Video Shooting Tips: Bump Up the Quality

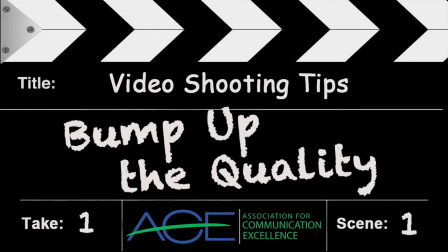[0:07]
So, you want to shoot some quality video? Well, you're watching the right video. We're here to help you with that. I'm with Scott Swanson. He's behind the camera. My name is Bruce Sundin. We work for North Dakota State University and we're electronic media specialists. The first step, be sure and have a plan. Planning is really important. So, before you go out, you figure out, okay, what kind of equipment am I going to need? What kind of clothes should I wear? We'll talk more about why that's important. You got to figure out your location and of course the time of day makes a difference.
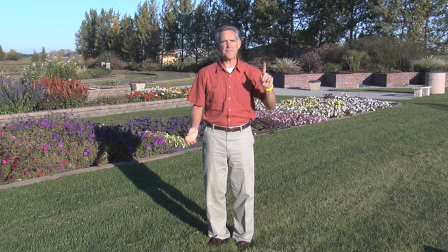[0:38]
It's about 9 a.m. not super early but enough that the Sun is a little lower in the sky so the Sun is not as intense. When it gets up a little higher you get a higher contrast situation. Right now we have some nice colors, longer shadows, and usually in the morning the wind is a little bit lower too.
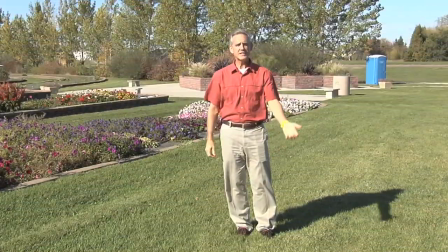[0:57]
So now let's look at what it's like when the sun is a little higher. It's about two o'clock in the afternoon and the conditions have changed.
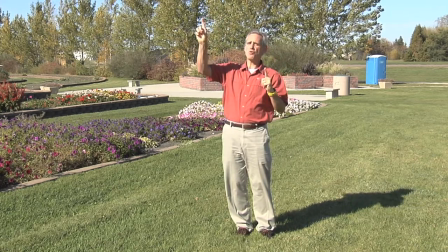[1:04]
The wind has picked up, the sun has gotten brighter because now it's moved higher in the sky, but it also changes the way the background looks. The colors aren't as vibrant, I have to squint, and the high contrast makes it even difficult depending on what I'm wearing.
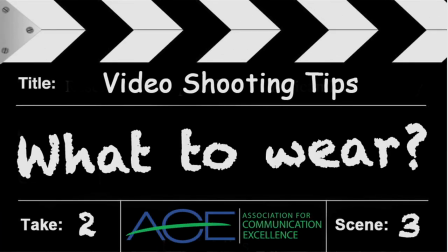[1:19]
We'll talk about that next. What's important about what you wear is if your camera is an auto iris, which most of you will be. The iris allows for how much light comes into the camera.
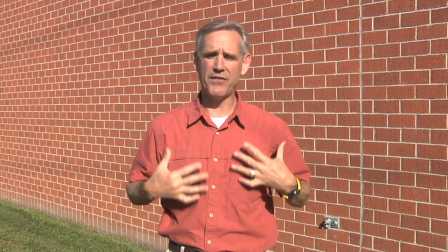[1:30]
So right now it should be exposing me pretty well because I have a fairly neutral color, not too dark, not too light. But now let's see what happens when I change to black. So this is what it looks like with a black shirt.
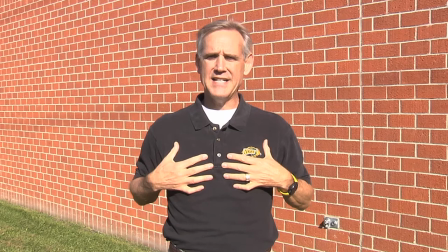[1:44]
Now the auto iris should be taking this in and saying, oh that picture's dark, I'm going to brighten it up.
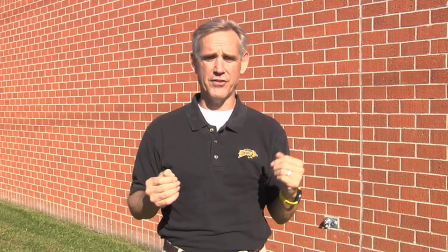[1:49]
And it's really bad if you have a light pigment in your skin. There'll be a really high contrast, you'll be overexposed.
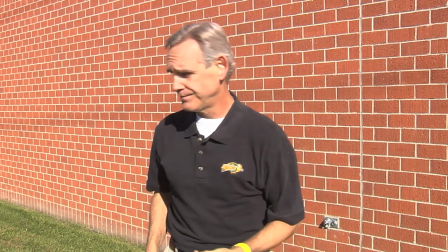[1:55]
So let's look at what it looks like when you have a white shirt on. So this is how it looks with a white shirt.
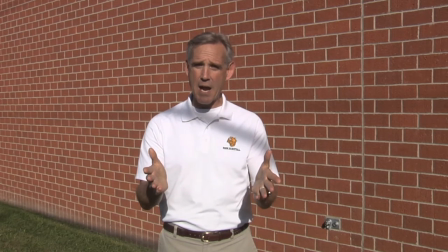[2:01]
Very bright reflecting the Sun so the auto iris in the camera will try to adjust the entire picture darker in
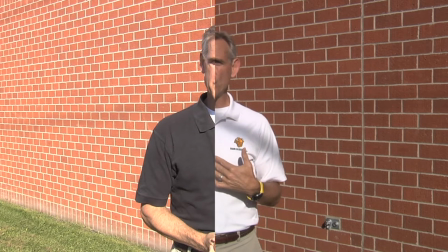[2:07]
order to expose this properly or it'll make this shirt so bright or hot that that's all you'll see in the picture.
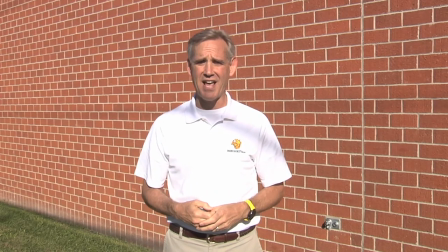[2:13]
Now we have the option of a manual iris hopefully you do too and Scott can adjust that to make the picture look better but the contrast still is too high. Now you can control what you wear but you don't always have control what other people wear.
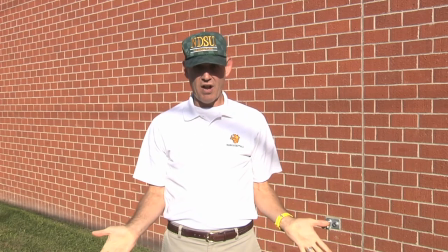[2:25]
So when they're out there and they're wearing a hat you can't see their eyes just ask them to tip it up.
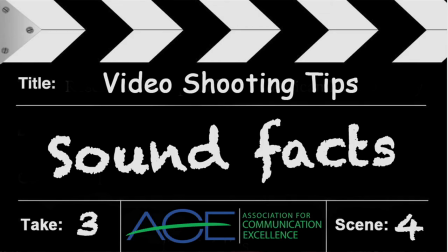[2:31]
We have really good video it's important but if you're trying to convey a message many times you're trying to talk. If you have a microphone on the wind is going to hit it and you might be hearing thunder right now. In the plain states where we live I don't know about you we get a lot of this so there is a way around it you can try a windscreen it goes on top but a of times it doesn't work very well but what does work it's gonna be a little noisy when i do this flip it around and you put it inside your shirt should cut out all the wind and now whatever you want to say can be heard sound is important where you put that microphone but also what ambient
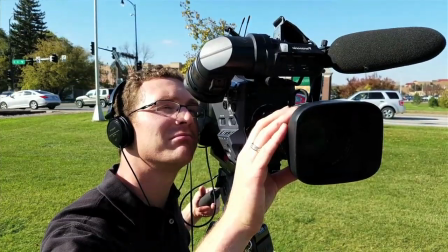[3:14]
sounds are going on around you headphones are really important because they let you know every little sound or in this case every big sound so you can't always pick your location things like airplanes they're really a pain when you're trying to do audio
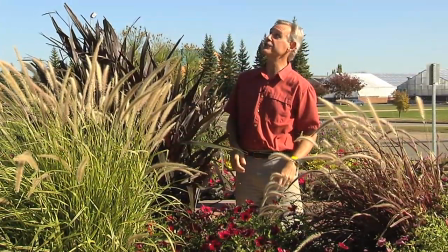[3:29]
so if you understand your surroundings it helps a lot it really helps a lot plants of some kind
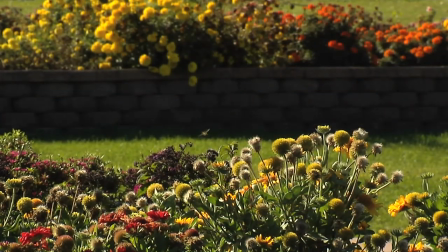[3:43]
it's just waiting for the horn you need to be aware of your surroundings even Even when it comes to the microphone, this probably sounds really weird.
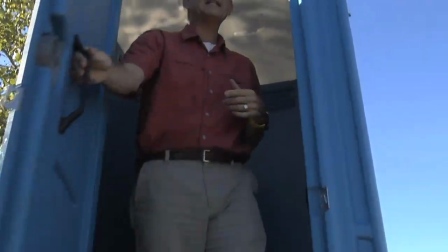[3:51]
So avoid shooting in porta-potties.
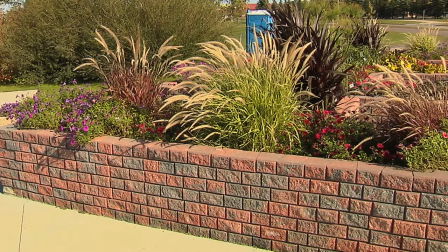[3:56]
Scott's getting a nice wide shot of the fountain grass here, but he has to be aware of his surroundings and so do I,
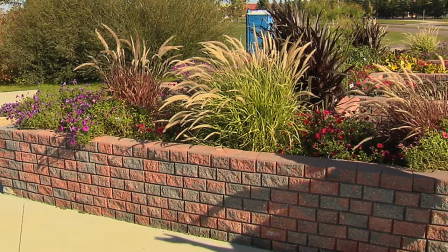[4:02]
because I could be talking and not paying attention much and next thing you know, oh look, my shadow is in his shot.
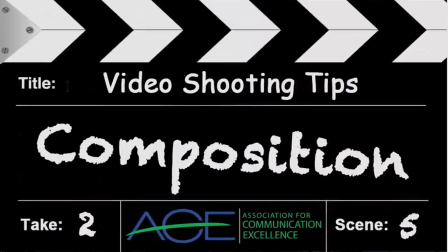[4:08]
You're ruining my shot, I thought you were professional. Here's a really good example of bad composition.
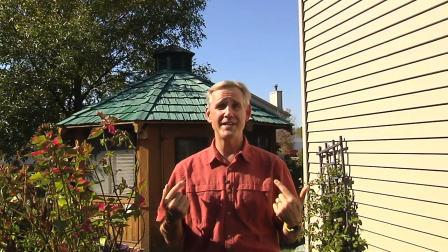[4:14]
My head is right in the middle of the screen.
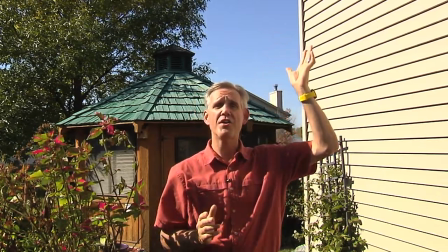[4:17]
Not necessary. All the space over here and up here are not necessary. You give your camera to somebody else, this is what you're going to get.
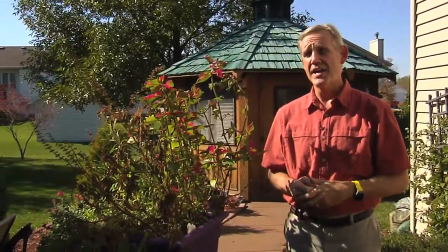[4:23]
It can be fixed real easily. Scott can tilt down and pan over. And now if I want to talk about this plant, it's easy to do with good composition.
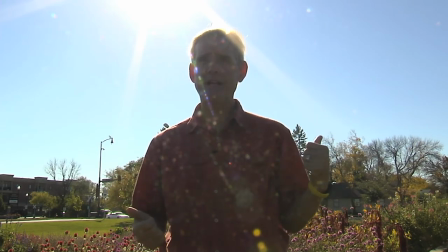[4:32]
Well, I'd really like to talk to you, but there's an airplane up there competing, and it's really hard.
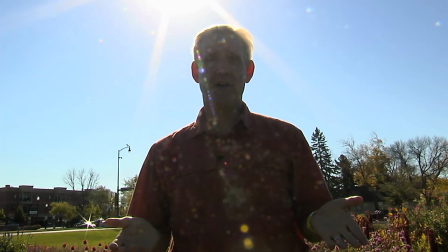[4:38]
I don't like that very much. There's a few problems with this shot. For one, we have a glare coming in from the sun, but that's easy fix.
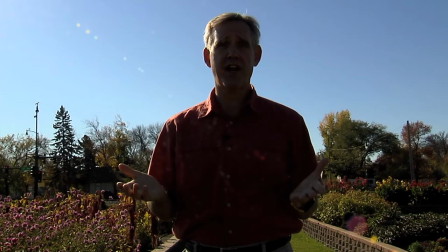[4:45]
Scott can pan, and I'll go with him here. and that takes care of the glare but we still have a high contrast with that bright sun so
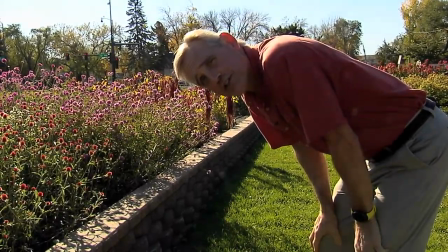[4:52]
he can tilt down a little bit and that'll help but of course i'm not going to stand here and try to give you information like this
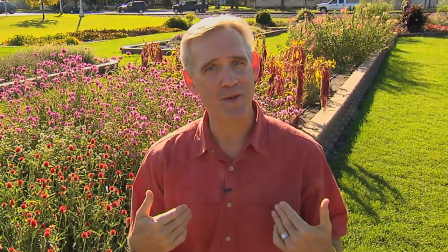[4:59]
there's another fix now this is a better option for me because i don't have to bend over scott raised the camera which changes the angle not
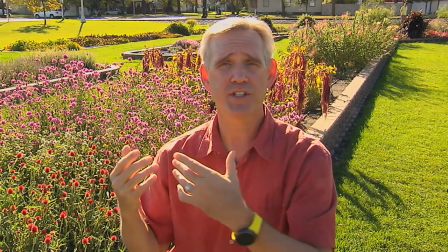[5:07]
so much sun in the background so the colors look better more vibrant not so high contrast ideally we wouldn't want to shoot this way,
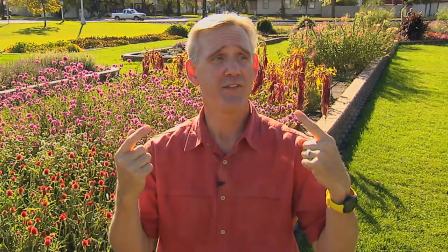[5:15]
but if you don't have a choice, this works best. If you had a reflector, you could put some more light on the subject too. That would help. It's not too often you get a beautiful day like this in the fall. It's warm, there's no wind, the sun's out. This is a perfect day for shooting, not just because of the microphone, but for all your aerial photography.
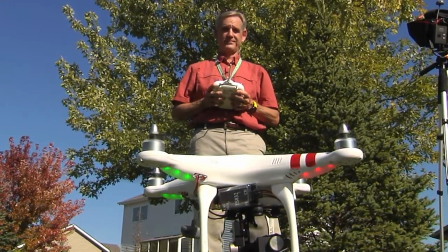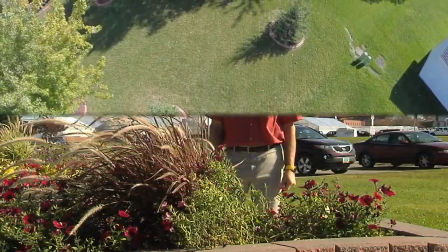[5:43]
Of course you might not have a drone. For a more artistic look, you can do something that's called framing.
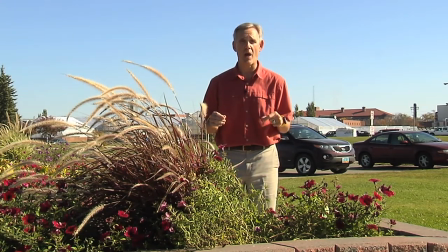[5:50]
It works in still photography as well. This is an okay shot.
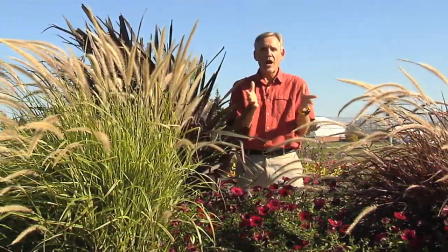[5:54]
You see the fountain grass, but if I move over just a little bit and get right inside of these plants, you've got something on either side that really frames a shot.
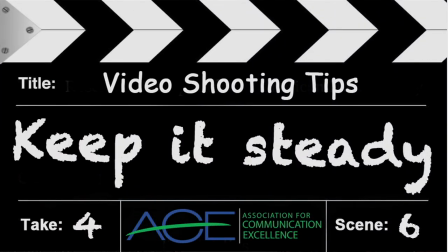[6:01]
It just makes it more interesting. Here's an example of a zoomed in shot. Scott is a professional.
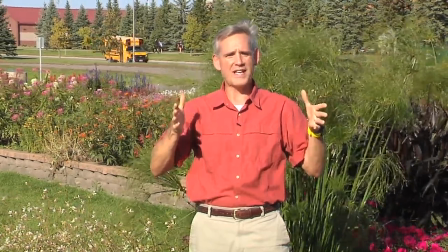[6:07]
He's shooting off his shoulder, zoomed all the way in, and it's really hard for even him to hold this steady.
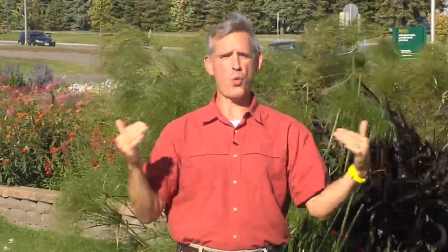[6:14]
Now the camera is on a tripod. You can tell the shot is way more steady and if I wanted to talk about this cool plant over
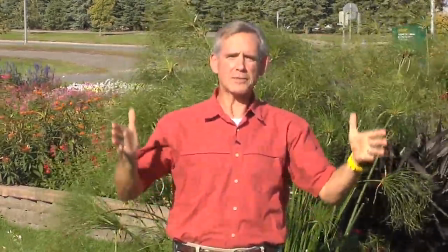[6:20]
here you'd be able to tell easier what I'm talking about because it's not shaking all over the place.
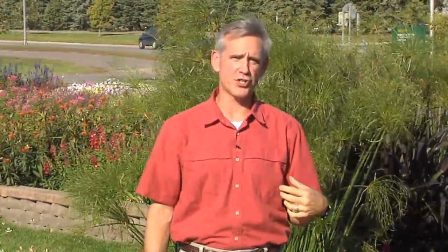[6:25]
So your best bet would be to move in closer but there's also another disadvantage.
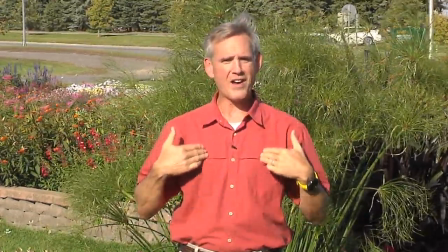[6:31]
This microphone if you're not using a wireless or corded it'll sound like this.
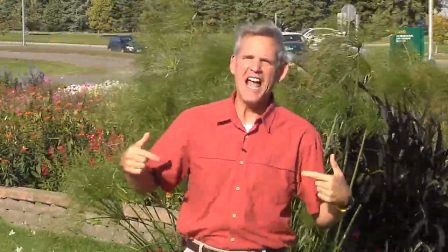[6:37]
Now I have to yell for you to hear me. There's an airplane going over makes it even harder.
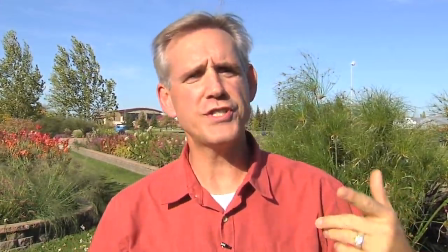[6:43]
Scott moved the camera closer and I'm still using the microphone on the camera so you can hear it.
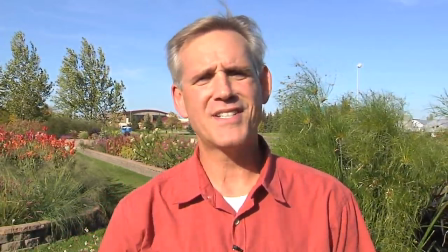[6:50]
It sounds better than when we were far away but still it's not very good. We'll use this mic instead.
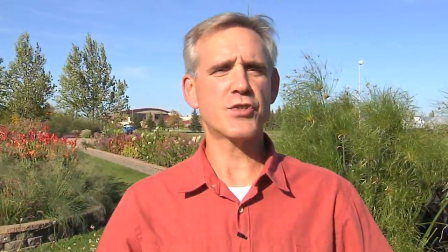[6:55]
Now with this microphone Scott closer it is way steadier and look how much more background you can see.
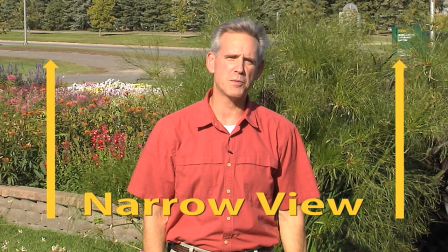[7:02]
That's great when you're trying to explain something like that but if you don't have a tripod this is how to do it up close. I got a little issue with the sun. I got an airplane. Stop doing that!
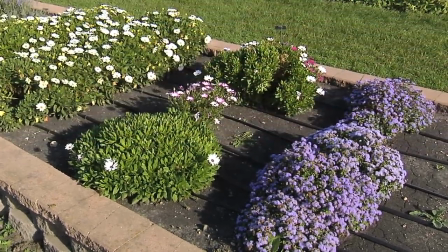[7:13]
And a line more. And a line more. Another example if you don't have a tripod and you're getting some shots off your shoulder,
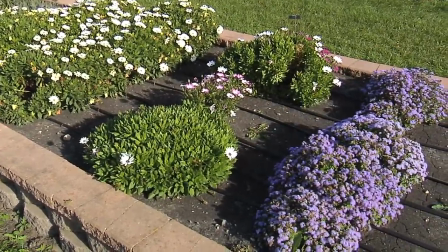[7:19]
it doesn't look too bad wide like we talked about before, but if we zoom in and I try to get this shot,
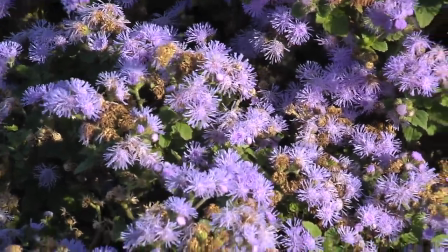[7:25]
it's really hard to hold it steady.
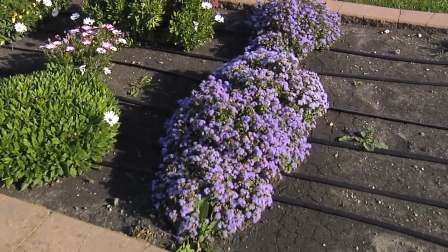[7:28]
So a way to get around that is to zoom all the way back out and then actually go down there and you might have to use the macro
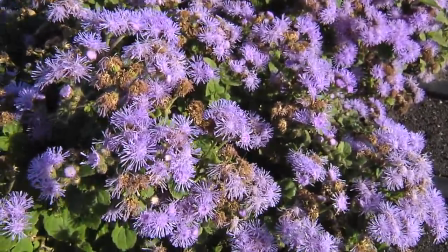[7:37]
and focus up a little bit, but you get a really actually fairly compelling shot doing that.
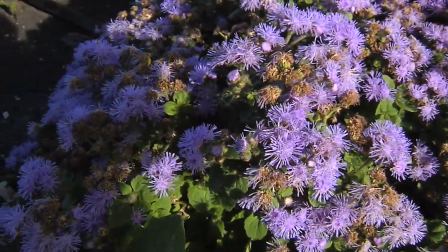[7:42]
You do have to look out for light, because if I turn this way, you can see the shadow of the camera, which isn't so good.
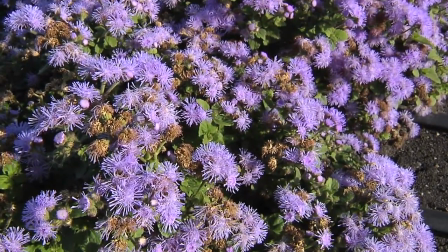[7:47]
But this way, at least, if you don't have a tripod, you can get by without it. You can see there's something wrong with this shot.
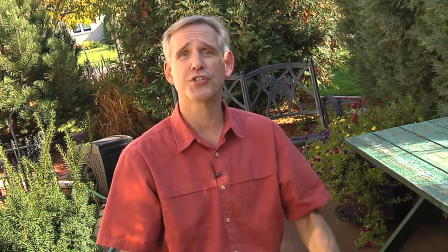[7:53]
It's really at an angle, so beware of tilted video. Try to shoot it straight. You know, this kind of reminds me of the old Batman TV series.
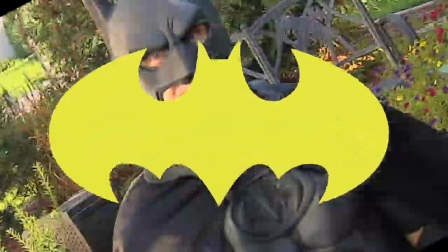[8:03] Don't make me come and fix your shot.
Inside lighting can be tricky.
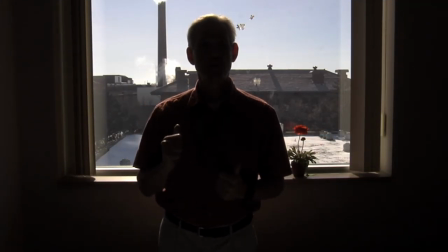[8:09]
If you don't have your own light, you can use window light. But this way doesn't work so well.
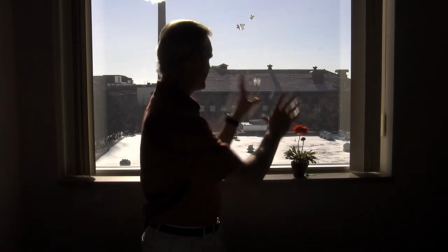[8:14]
This is a very high contrast situation where the iris is exposing the outside and keeping me really dark.
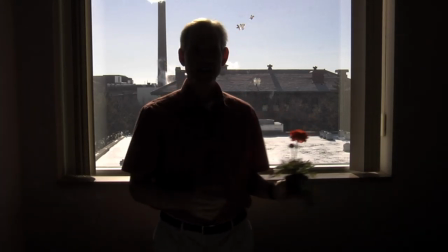[8:20]
Happens in photography as well. It's really bad if you're doing an interview this way or if I want to show you something, you can't really see it.